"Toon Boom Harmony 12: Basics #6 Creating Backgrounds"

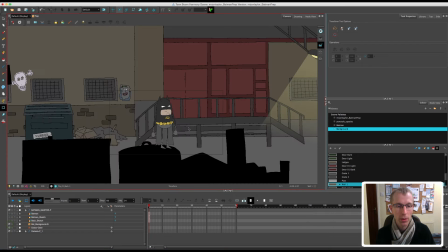[4:09]
So I'll just turn off the sketch layer and turn on all the background layers. So if I zoom out, you'll see the whole background as one.
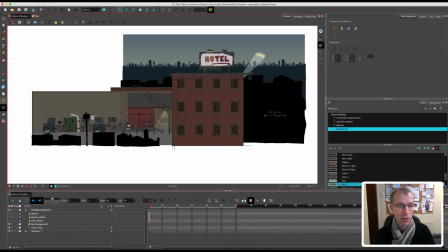[4:16]
And it, as you can see, it's quite a big background. Okay, so let's have a look at the different sections. So the first one we'll start off with is this foreground bit in the alleyway.
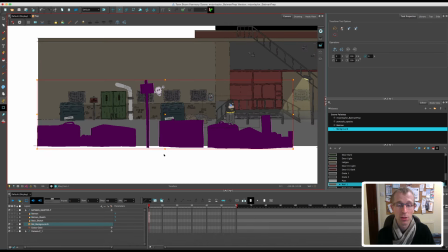[4:25]
So again, these are just kind of like a silhouette of dustbins and signs and cardboard boxes and stuff that will be sitting in front of Batman. So he'll be running behind it, and it'll be slightly blurred. That way it'll kind of give an idea of focus with the camera. But that will look quite nice when it's properly rendered. Obviously the next section is the alleyway itself.
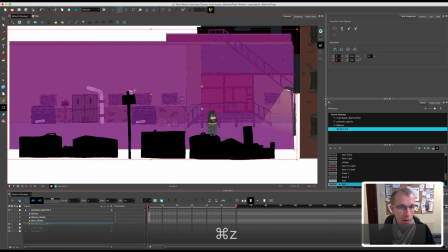[4:44]
I can move these bits around to show you. So that's one whole section there. That is basically will be completely still.
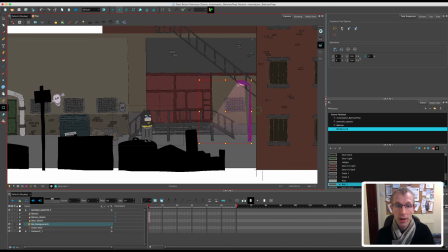[4:52]
Then we have the lamppost over here is on a separate layer, and I've added a kind of gradient effect on the sort of stream of light coming from the light. And the reason I've made it a separate layer is so that I can put Batman either in front of the light or behind it,
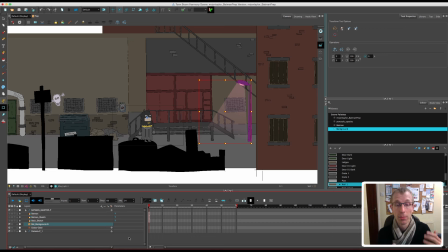[5:06]
because obviously if he goes behind the light, it will obviously affect his colour on his on him. So that will be quite a nice effect as he interacts with it as such.
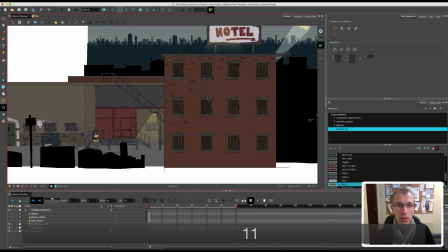[5:15]
The next section is the other building he jumps on top of.
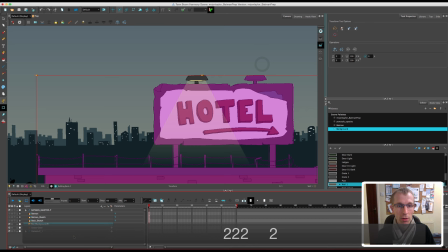[5:20]
This also has a sign on top, and the idea here is that basically one light bulb isn't working and the other light bulb is. So this light here is on a separate layer again, so that I can put Batman behind the light as he runs past it. So obviously that will affect his colour again.
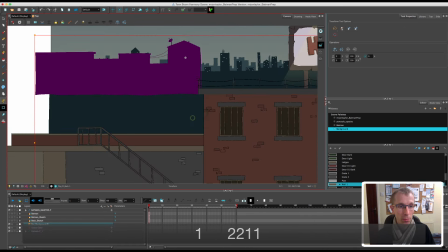[5:37]
Other background layers, we have this kind of first building layer, which is broken down into two big sections here.
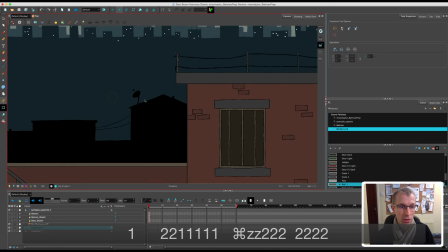[5:47]
Again, that's just solid black with like little aerials and kind of cables and chimneys and stuff,
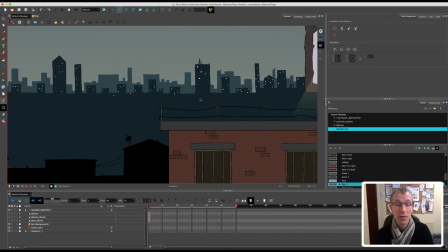[5:53]
just to kind of give a bit of detail and atmosphere. Then we have another massive background layer, again with a little bit of detail but not too much, and then behind that we have a very undetailed background layer,
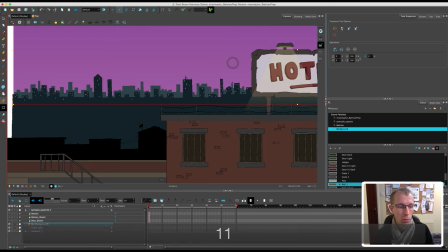[6:06]
and then finally we have a gradiented sky which is slightly yellow at the bottom to kind of give the light pollution,
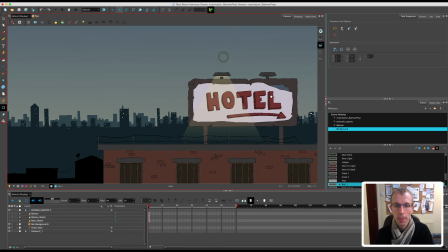[6:12]
and gets darker towards the top. And then I think finally we have the Batman logo,
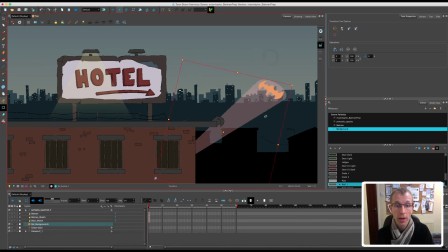[6:18]
which I've put onto a peg so I can move that around and obviously warp it and stuff in the sky, and as he's standing there with his cape waving in the wind and that kind of thing. And obviously down here we have my credits.
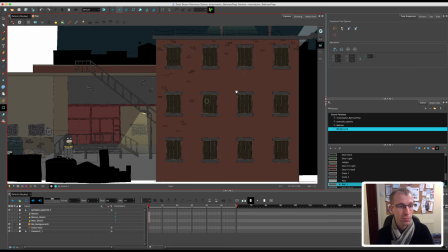[6:32]
So that is basically the background, how I've broken it down. I will just show you the node view as well, because that's quite important.
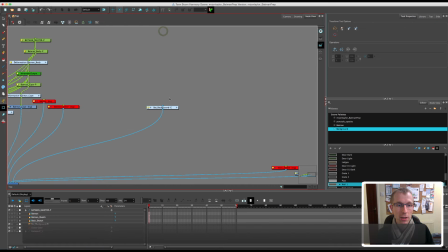[6:42]
So I've basically grouped, here's the Batman background layer group. So if I go into the group, you'll see what I've done here. So I've got one sort of master peg for the background, and then I've got all,
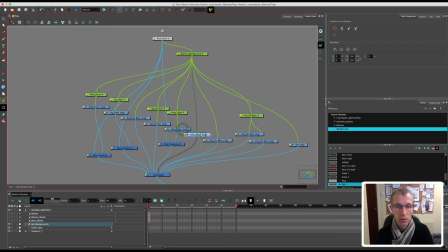[6:56]
obviously these ones here, these light blue ones, are all the different drawing layers that I've got. So I've got the sky, the two background sort of city landscape layers, the solid black background building layer, I've got the alley, the light, the bat symbol waving in the sky, the big building,
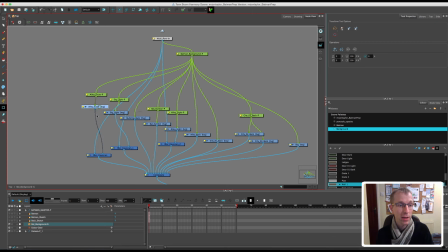[7:15]
the little signal light, and the alley. So I've added a few effects as well. The two lights, the sort of lamp and then the sort of the light on top of the sign, have both got a Gaussian blur on them. And I think they're set to three. Yeah, they're set to three. And then what else have we got?
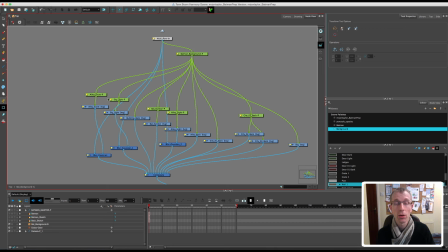[7:37]
Oh, and of course, it's the kind of silhouette of the alley at the front, the kind of black bins and signs. That's also got a Gaussian blur, and that's set as six. So I've also added pegs to the layers that I know that I'm going to animate or move in 3D space during the animation.
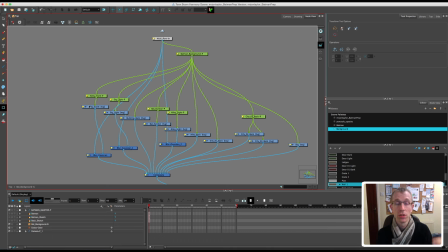[7:53]
So for example, the alley front, which is obviously the kind of bins and the sign, the black signs and stuff, I want to bring them closer to the camera, so I'll nudge them in 3D space. So I've added a peg on there for that. Again, the light, I might need to move forward or backward depending on where I want Batman to be. So again, that needs a peg.
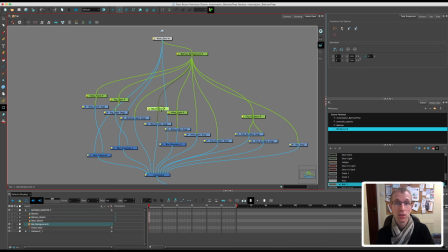[8:10]
Obviously the Batman symbol, that will need to move in the sky as well. So I've added a peg on that. And that's the other light.